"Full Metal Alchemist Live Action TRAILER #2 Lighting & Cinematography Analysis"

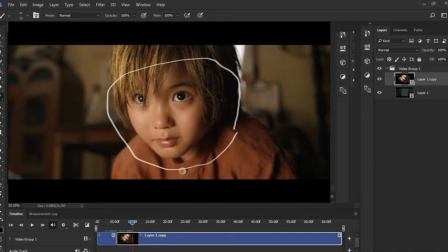And we also get this nice little eye light right over this little eye twinkle right over here. You can also see Edward's face glowing as he gets more and more hopeful as the fact that it might work this time around.
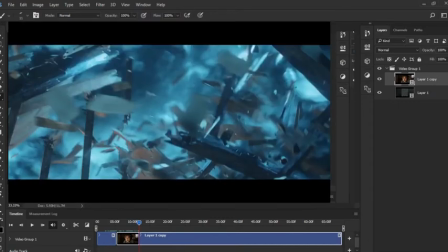And then it blacks out. And then the how there you can see the nice, like blue color of the clouds. It's very bleak, not hopeful. Things have gone wrong, and you can clearly tell by the shift of color of darkness.
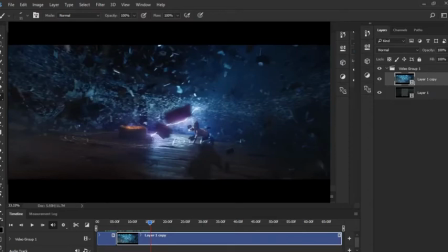And we can clearly see everything is going wrong. Everything is twirling around them. It's very dark. Everything is getting destroyed around them. Edward is the only one there as everything is getting destroyed.
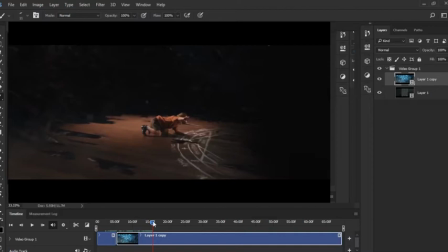It's getting even darker and darker. And we can see him try to grab his brother's hand.
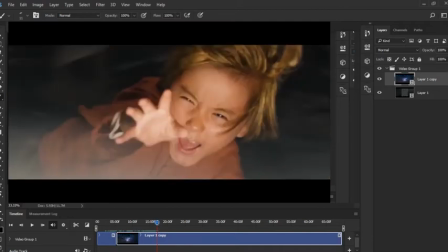His face very well lit. In a way, it's very diffused. All the lights coming in from all the lightnings and everything else is there. And it's still doing the same shots as both brothers try to grab each other's hands,
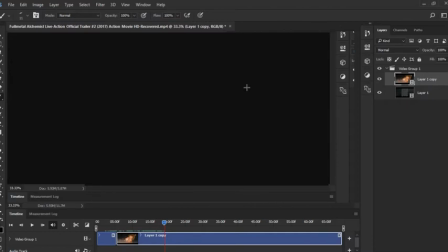but they couldn't. And now it flash forwards to the future, obviously, with this whole dust.
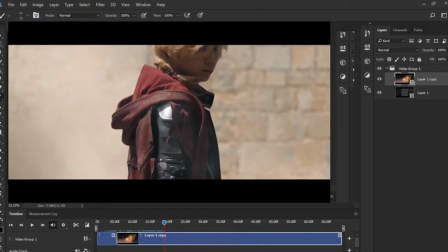Dust is used to sort of reveal new characters. You reveal like time skips are used to just reveal things.
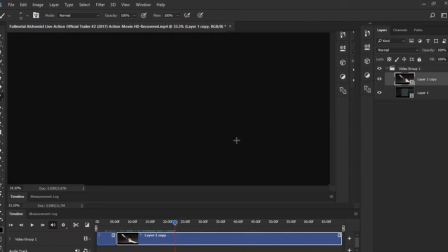And it's, can I use my arrow keys? I want to see. Nope, can't use my arrow keys. And as it goes up, it basically does like little flash frames, makes it more dramatic and everything.
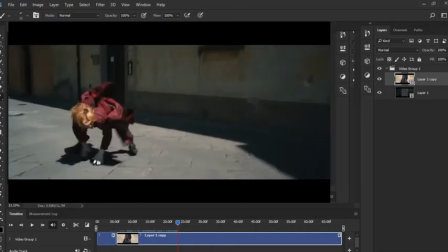And we get a shot of adult Edward. Let's see if we can find a place to stop right over here.
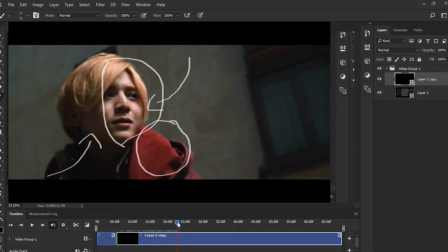Clearly the light source is coming around there, definitely giving his face a nice well lit all around. I don't think that made sense grammatically, but that's fine. And we can see some contrast right over there, making his face have more depth.
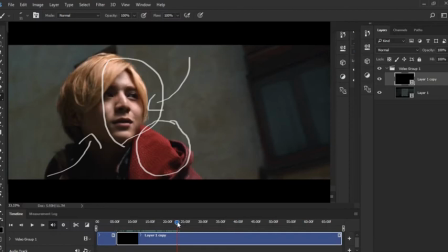His coat is also lit with a bit darkness right over there. And we can keep on going.
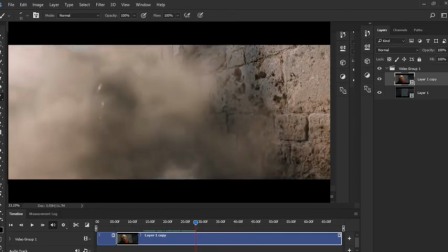As you can see, dust is used there to make the scene even more badass. A whole CG monster right over there.
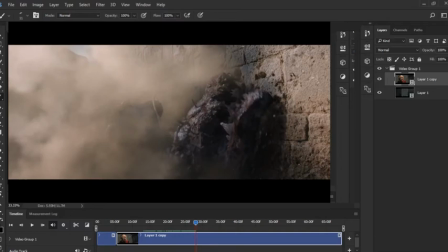The CG looks pretty impressive, actually. I don't watch live adaptation of anime, but I actually kind of like the way they're handling the monsters and everything, because CG in anime is usually not good, but I think live action is actually sort of decent.
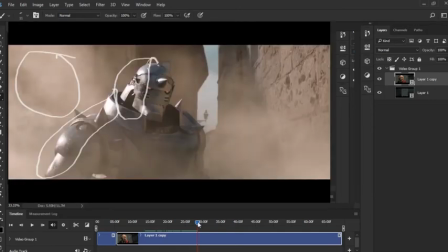And we can see Alphonse right over there. The dust once again is used in this context to actually reveal the fact that he managed to survive that nightmare. We can clearly see that the dust is obviously there and the light is shining through the dust. And usually they have smoke machines and dust machines for all of this stuff behind the scenes.
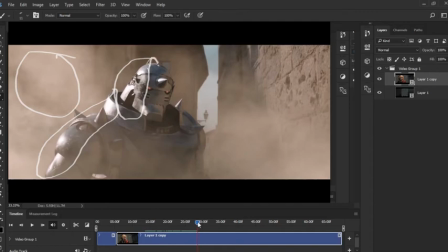Then they shine light through it, giving this nice sort of effect. And we can see some of part of his armor is clearly lit, like it's sort of like a rim light or side light in a way. Lots of, contrast right over here. And then we can still see that the sides are very well lit.
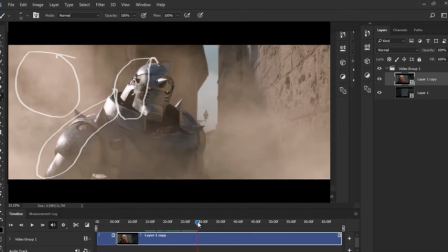The CG is actually really good. Actually, I really like the way they did Alphonse's armor.
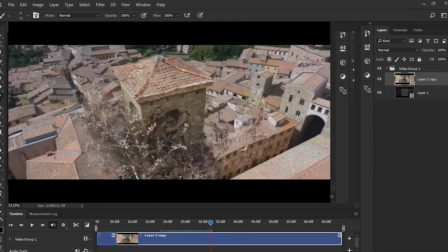The buildings are getting destroyed. Clearly, our main point of interest is this right over here. So we're also getting a side of everything, but we know our main source or our main interest is right here.
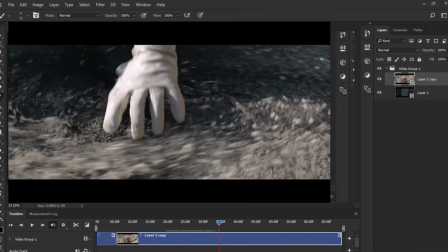As such, summon his spear right over here. We can see the sunlight right over there and everything else.
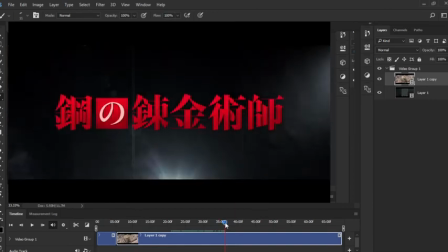We can see him right over there being the main source of interest as well. Once again, if I create like a little mini rule of thirds right over there.
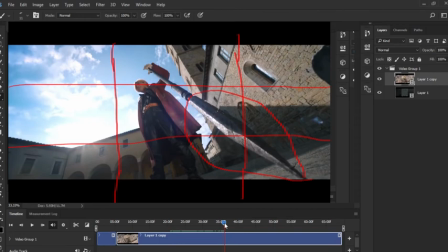And bam, his spear takes also another part of the frame. So let me just change my color actually. Let me make it like, I don't know, red or something. Will it work in this? Yep, there we go. So let me just draw like a little rule of thirds right over here, a little makeshift rule of thirds.
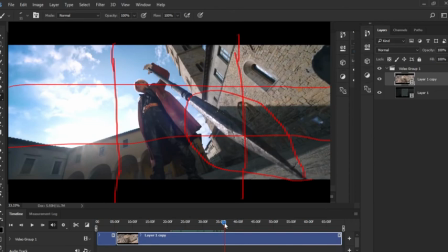So a rule of thirds is not really a rule, it's more of a guideline, but we can clearly see that our eyes are more attracted to this since it's like at the right third of the frame, and the leading lines will use it to lead us to obviously the wielder, who is Edward. And then it says Full Metal Alchemist in Japanese, I assume.
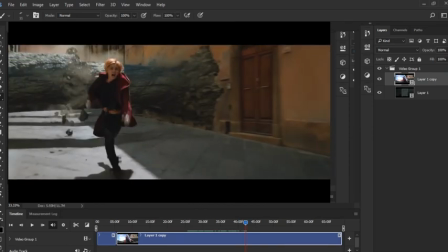And then we get a shot of him running, obviously him using his alchemy. Again, nice little hair light, top light right over there as he's running away. Obviously most of it's covered in shadow since, the sun's top and it's giving a nice harsh light.